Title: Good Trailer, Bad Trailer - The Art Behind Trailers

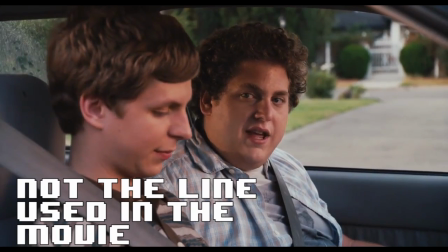253s Bye. Take care of those.
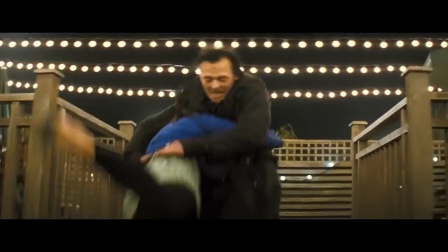256s
A lot of people in comedy movies end up ad-libbing a lot of the lines anyway, so there's a lot of extra footage, and that's what ends up being used in some trailers.
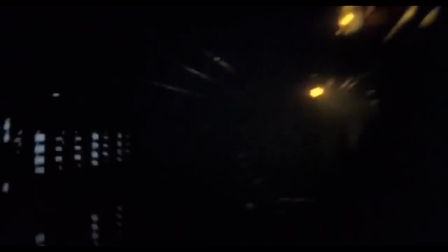264s
I like this. This is a good thing. Now let's look at that Alien trailer. The Alien trailer is quick, it's fast, it makes your heart pound.
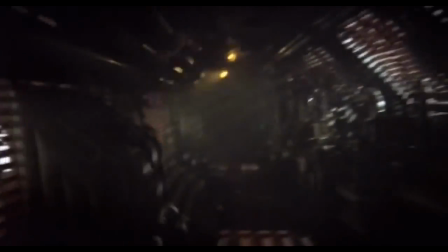271s
You understand the concept behind the movie. There's a scary alien on a spaceship. That's all you need to know.
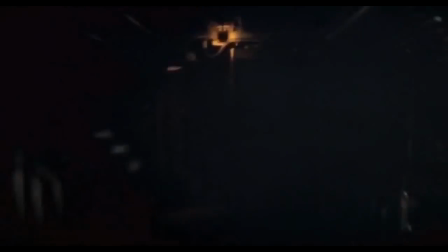277s
This trailer is so good that all the sci-fi horror trailers lately are still ripping it off.
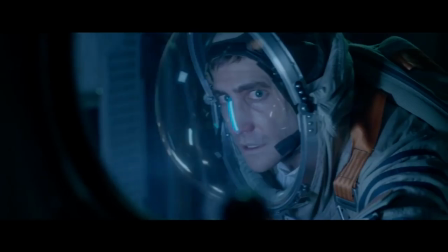283s
You know the trailer for Life? Yeah, that's just the Alien trailer, guys. Hell, Ridley Scott even ripped himself off with his Prometheus trailer. It's just the Alien trailer again. This is also a good example of a good trailer for a bad movie.
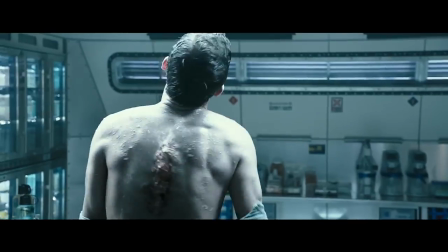297s
He even did it again with the upcoming Alien Covenant trailer. However, the Alien Covenant trailer breaks my one golden rule.
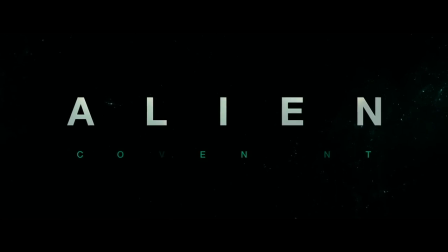304s
Don't show the monster in the trailer. Ooh, he's so scary. Yeah, you know what?
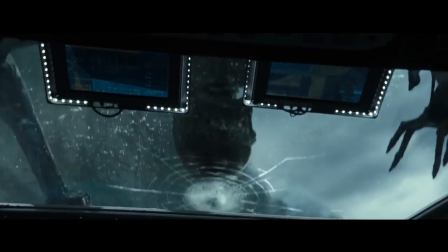309s
I don't care anymore because I already fucking saw him. You know, guys, that would have been a really iconic reveal in the film. I really like those early trailers for the most recent Godzilla movie we got in America, where you can barely, barely see Godzilla in his full glory.
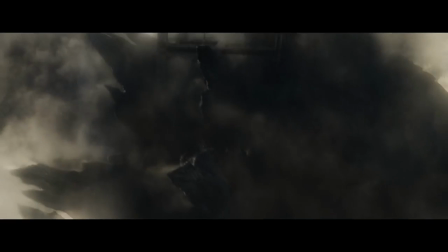322s
You only get a taste of just how massive he is. And then, you just hear that scream. That's all you need. Everyone knows what Godzilla sounds like. People get fucking hyped for that stuff.
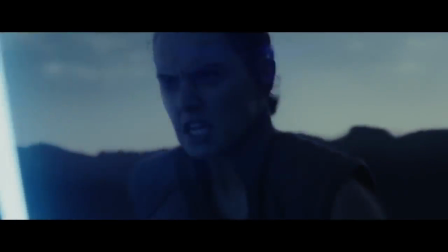338s
Now, all the new Star Wars trailers have the benefit of containing recognizable elements. People do not need to be told who Han Solo is.
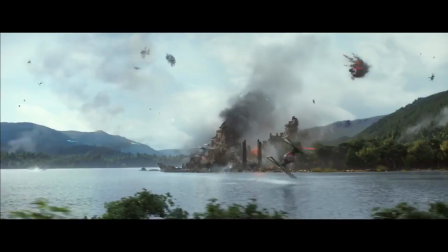345s
Everyone knows who he is. There's no line in the trailers saying, hey, you're Han Solo, the hero of the rebellion, friend to the Jedi Master Luke Skywalker.
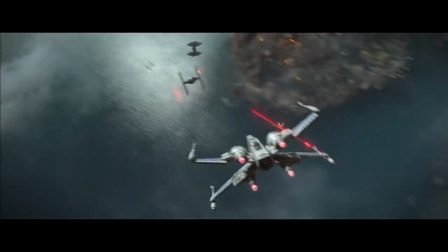355s
No, we know this shit already. So the trailer doesn't waste its time explaining this to you.
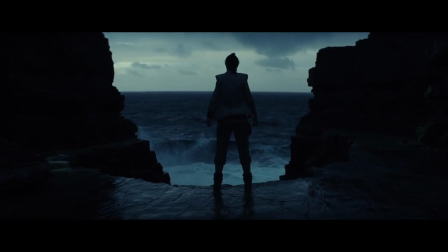360s
You see Han Solo, you see Chewbacca, and you're like, oh shit, that's really cool. Plus, we are shown very few details of the plot, and this leads to a lot of hype and speculation.
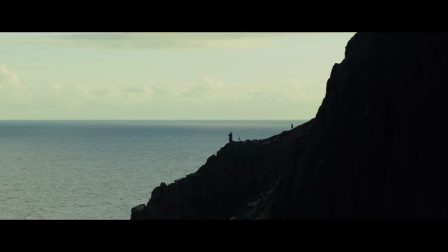368s
The visuals speak for themselves. Which leads me to the second thing that trailers need to do.
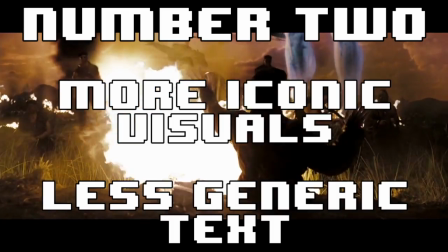374s
Use visuals that stand out. Plus, don't use generic text. Let the visuals of the trailer be the focal point.
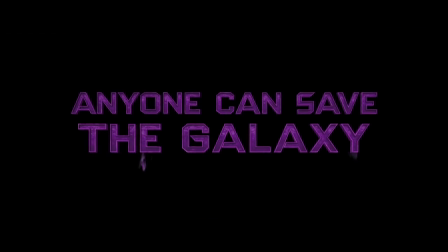381s
I really hate seeing text coming across the screen saying cliche or generic taglines.
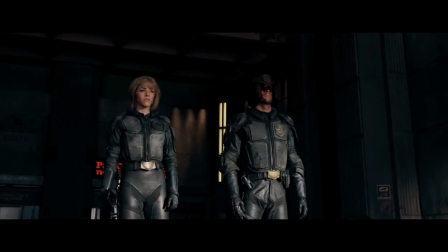386s
Oh, judgment is coming. Yeah, no shit, the movie's called Judge Dread.
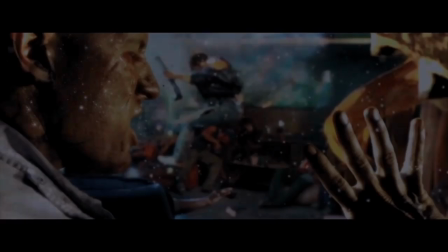391s
I actually really like this movie, okay, so I take this very personally.
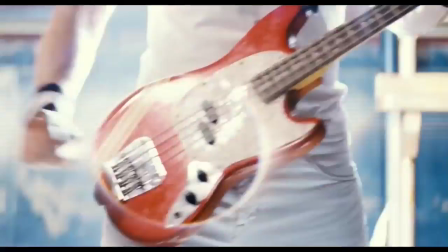394s
I love the trailer for the Scott Pilgrim movie, until it has a tagline at the end of the trailer, it's on like Donkey Kong?
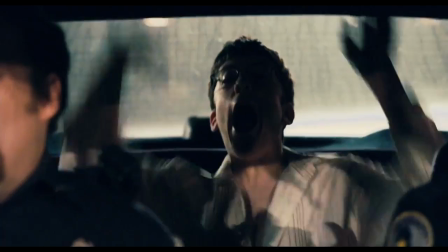402s
Are you fucking kidding me? This also counts for when some random guy is doing a voiceover for the trailer.
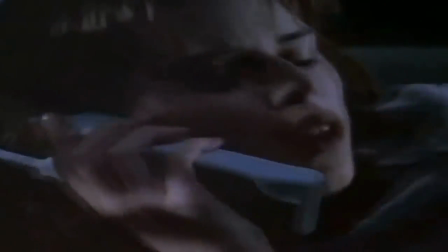408s
Yeah, you know the guy.
Now he's taking his love of fear. Hello? Hello, Sidney.
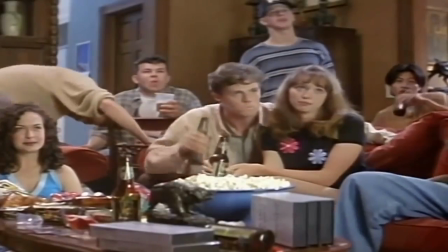415s One step too far.
Either way, it's much more effective to have the characters from the movie explaining the details of the movie.
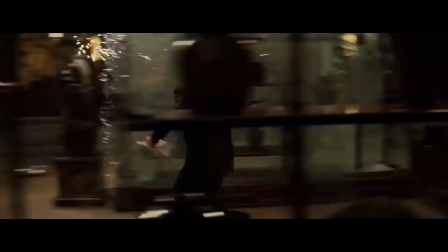422s
Take the Inception trailer, for instance. Inception has a very, very strange premise.
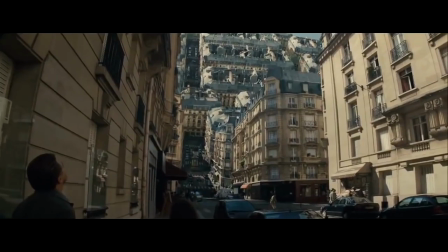428s
It's fucking weird. It is so strange that it absolutely has to be explained to the audience or they're gonna be confused.
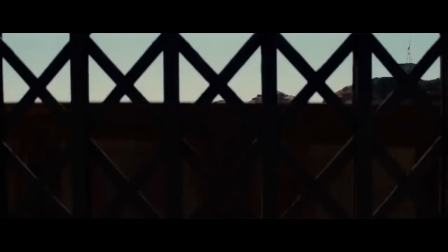435s
Now though I do think the Inception trailer is pretty damn good, I don't like that it uses the text thing. Even so, the visuals are what drive the trailer forward, along with that really, really good song.
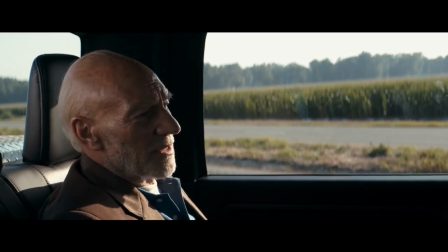449s
Now I'll give the trailer a free pass if the only text that I see is about the release date or the director. I'm way more interested in a movie if I recognize the director. And if it says, this Christmas, it just excites me more because I know I'm going to be able to experience this thing fairly soon.
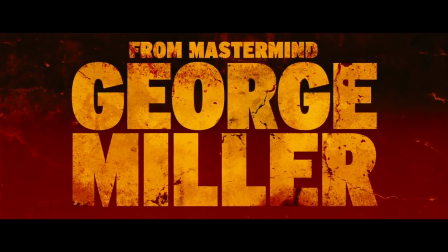464s
I love that in the Mad Max trailer it just says, from George Miller, and then it shows you shots that are from George Miller.
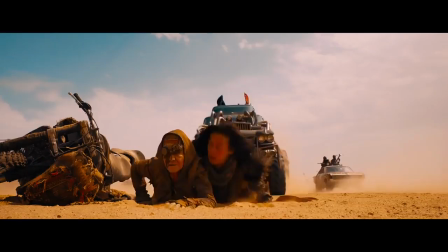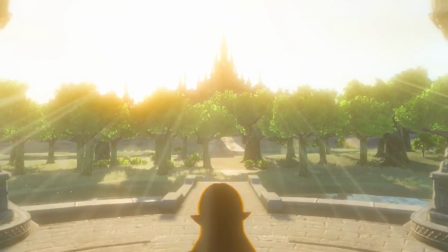478s
Now another amazing trailer is the Breath of the Wild Switch announcement trailer.
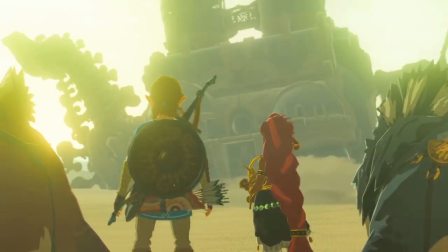482s
As far as game trailers go, this is the finest example I've ever seen.
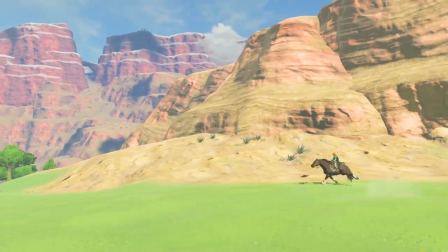488s
Video game trailers have to do something that movie and TV shows don't really have to worry about, show the gameplay.
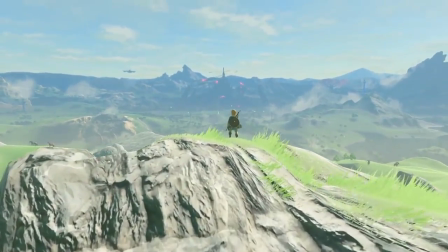493s
The trailer starts off by showing the graphics and the visuals, then the second portion goes into the action and the gameplay.